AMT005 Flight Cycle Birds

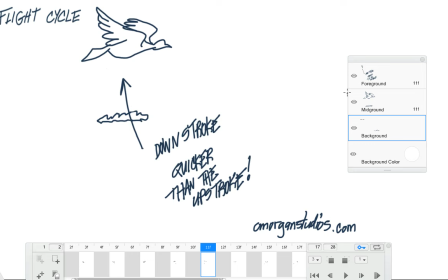The downstroke is a little bit faster than the upstroke because the upstroke, it's kind of pulling the air, sucking the air in through the wings, and the downstroke is just the follow through.
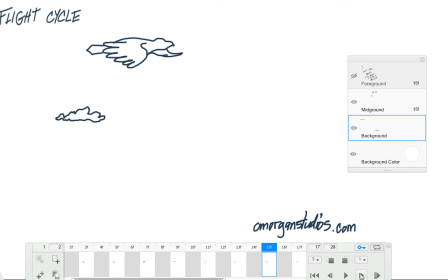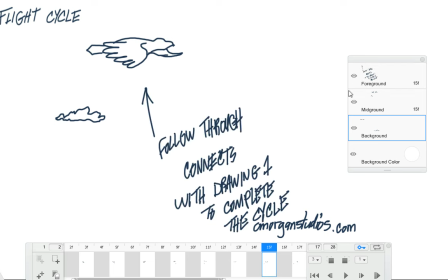And the follow through connects with drawing 1 to complete the cycle.
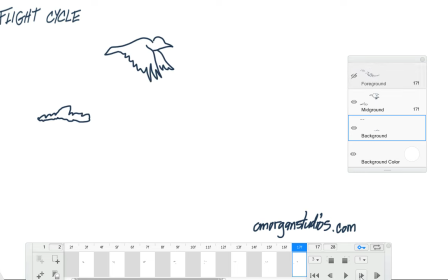One last comment. Okay, let me move my little logo here. Wait, move it. Wait, I'll get it.
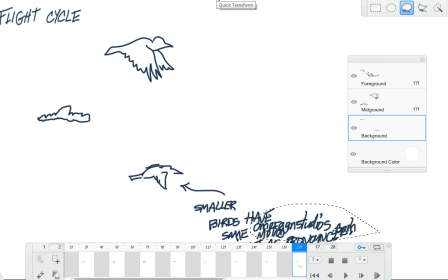There we go. We click. Let me just show you what I'm doing here.
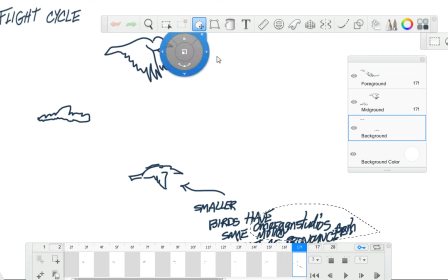I'm clicking the selection button, quick transform, and then I'm moving it over.
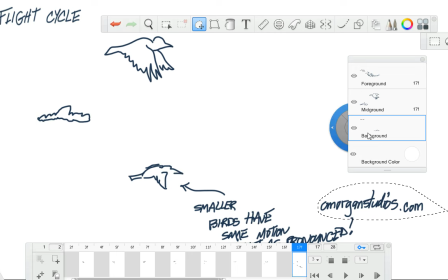See that? And I have the background layer highlighted. That's another key. If you use this selection tool and another layer is highlighted, it won't move anything. It'll move something that you don't want to move. Alright, that's a little quick tutorial on that, on moving stuff. Let me pull that back out.
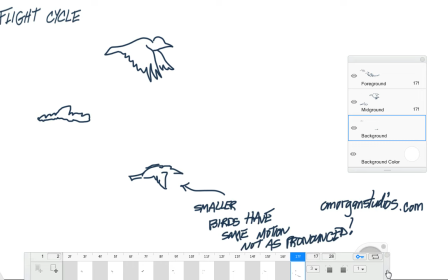Okay, move this down. Smaller birds have the same motion, but it's not as pronounced. It's the same mechanics for smaller birds as larger birds. Like I said before, just exaggerate it so you can see the different forms and shapes and everything.
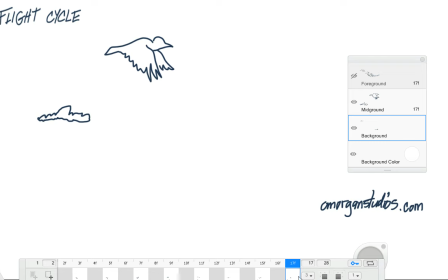So there you have it, the flight cycle of a bird. Pretty simple, huh? And here you can see the spacing I have.
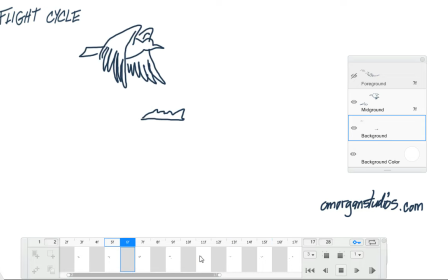I have every other frame, and that gives a nice slow, steady motion. Well, I can probably add some more frames to kind of make it more steady. It's a little jerky at the end, but you get the picture. Flight cycle. Old Morgan Studios. Keep drawing and keep animating.